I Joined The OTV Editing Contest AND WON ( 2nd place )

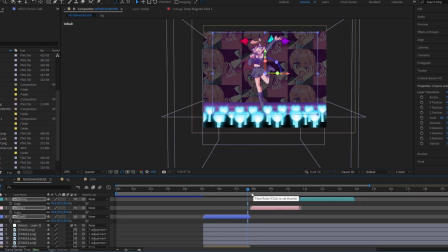[8:08]
Put all the girls in there, bounce, bounce, bounce, and then I wanted the lyrics to pop up somehow along the stage,
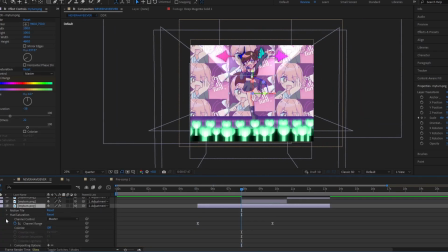[8:15]
but if I just put simple captions at the bottom, I feel like it wasn't as unique.
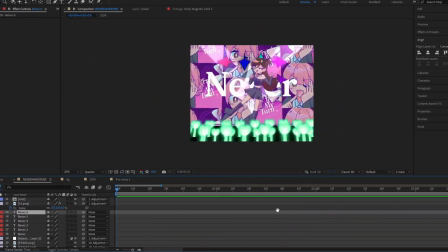[8:19]
So I just put it on a stroke and then slapped it behind and said, yep, that works.
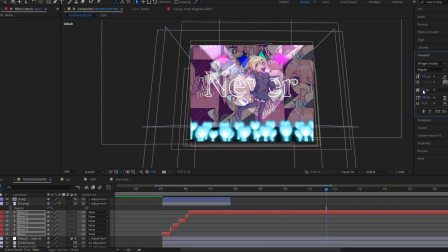[8:27]
I was supposed to make it pop, like bounce and scale, like zoom out, zoom in type of deal.
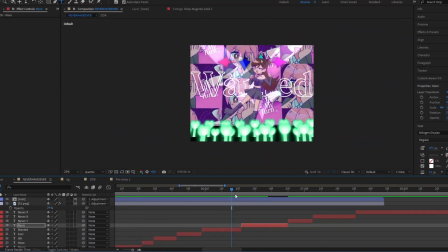[8:34]
I completely forgot. I was too focused on getting certain transitions in.
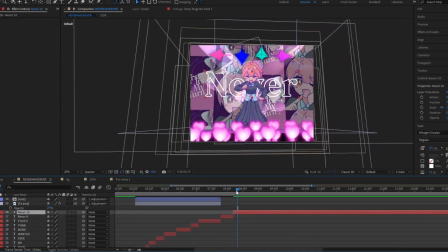[8:40]
I was supposed to also bring the stage inwards when the ending of the intro zooms out into multiple lilies.
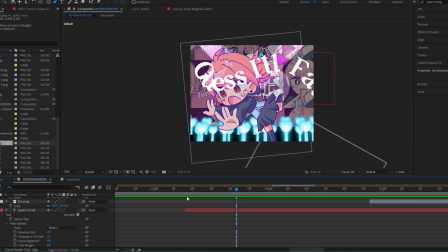[8:49]
I was supposed to reel up the stage, pop up Jody, and then pop down the DDR. It probably doesn't make sense. I'm talking to myself. I'm showing you with my hands as if you guys can see it, but you can't.
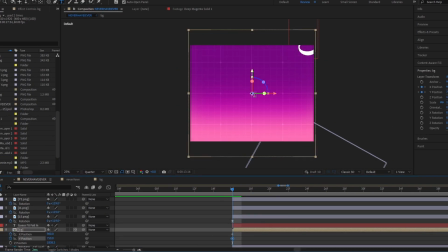[9:06]
I should know this. I'm a VTuber. You guys can never see my hands. Anyways, got the DDR stuff done.
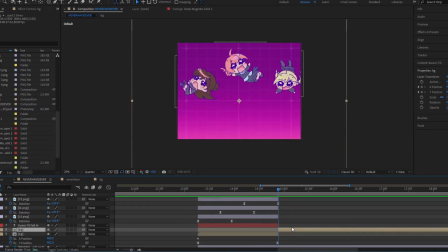[9:12]
It took about 6 hours of that section. Then was the easier part.
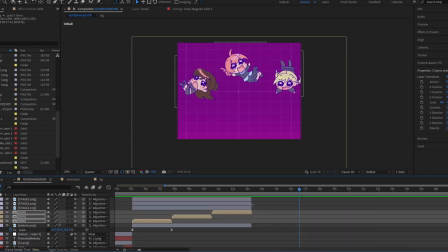[9:17]
The falling off the stage part, which I didn't do. I just added the basic background that I was using for the intro and the big
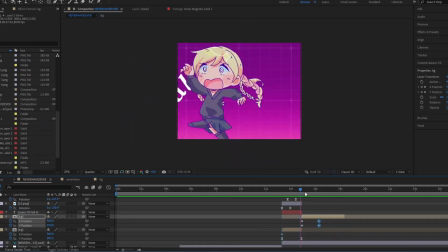[9:24]
star that I used for behind Lily's head and Lily's main image.
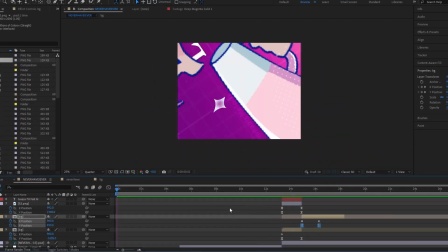[9:29]
And then another simple part. The girls falling into the pile of hearts. Bam!
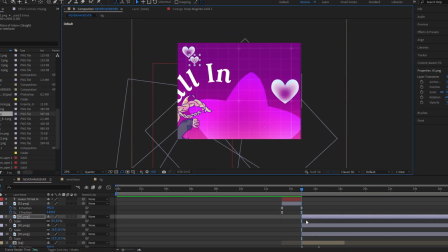[9:34]
We're almost done. Hold on now. Don't go, please.
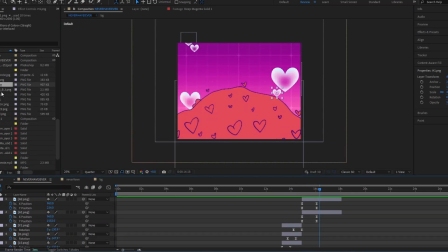[9:37]
After that is the coloring, the CC, the little effects that make it pop out and match each other in the coloring.
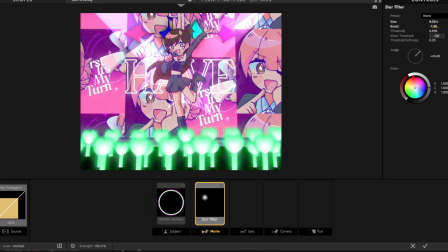[9:45]
This part was a little bit hard because I wanted it to be shiny while also having that nice magenta hue to every frame in this edit.
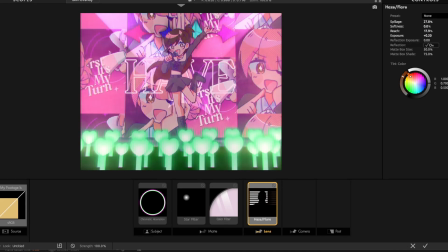[9:53]
Luckily I found that. It took a couple of tries, but I got it.
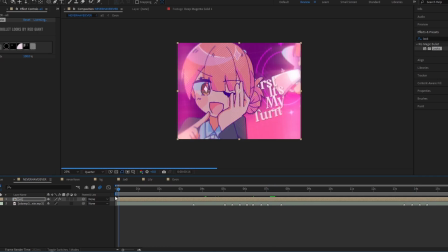[9:57]
And then I wanted the edit at the end to have like a round TV effect. Bam.
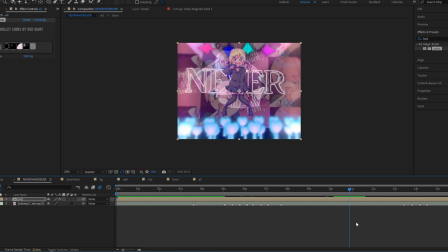[10:02]
So I tried figuring out what it was. It took a while, but I found it. It was like optical something. I don't know. But I slapped that on, fixed it up. Then I realized the top borders of this edit was kind of bugging me. So I made my own little white borders to match the edges of the left and right.
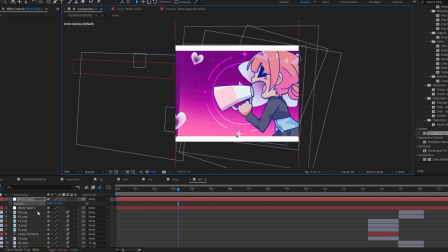[10:21]
And then, yeah, pretty much it. And this is the edits that won me second place in the OTV editing contest.
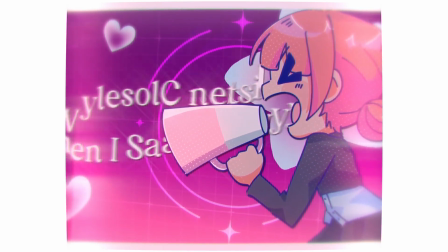[10:32] Listen closely when I say. First, it's my turn.
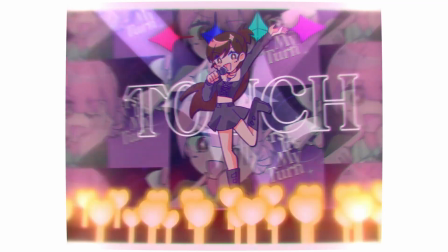[10:37] Never have I ever wanted more than talk. Never have I ever dreamed of more than fun.
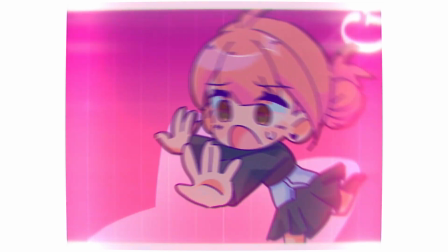[10:43] Never have I ever thought you'd be the one. Guess I'll fall in love.
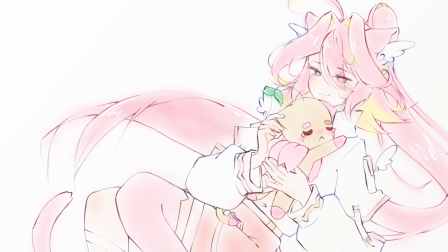[10:48]
This was a fun experience, and it really challenged me on how fast I can get an edit like this done while learning, so it was pretty fun on that portion. Sure, it stressed the hell out of me trying to get all the art done beforehand, because I'm telling you now, I spent most of the week on the art.
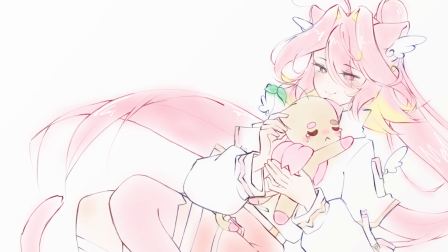[11:04]
And if you joined this contest, please know you did amazing. Everyone did amazing and worked their hardest on their own end. You're amazing, and I hope you have a wonderful day, night, afternoon, or whatever time it is you are, and remember you're beautiful. Bye!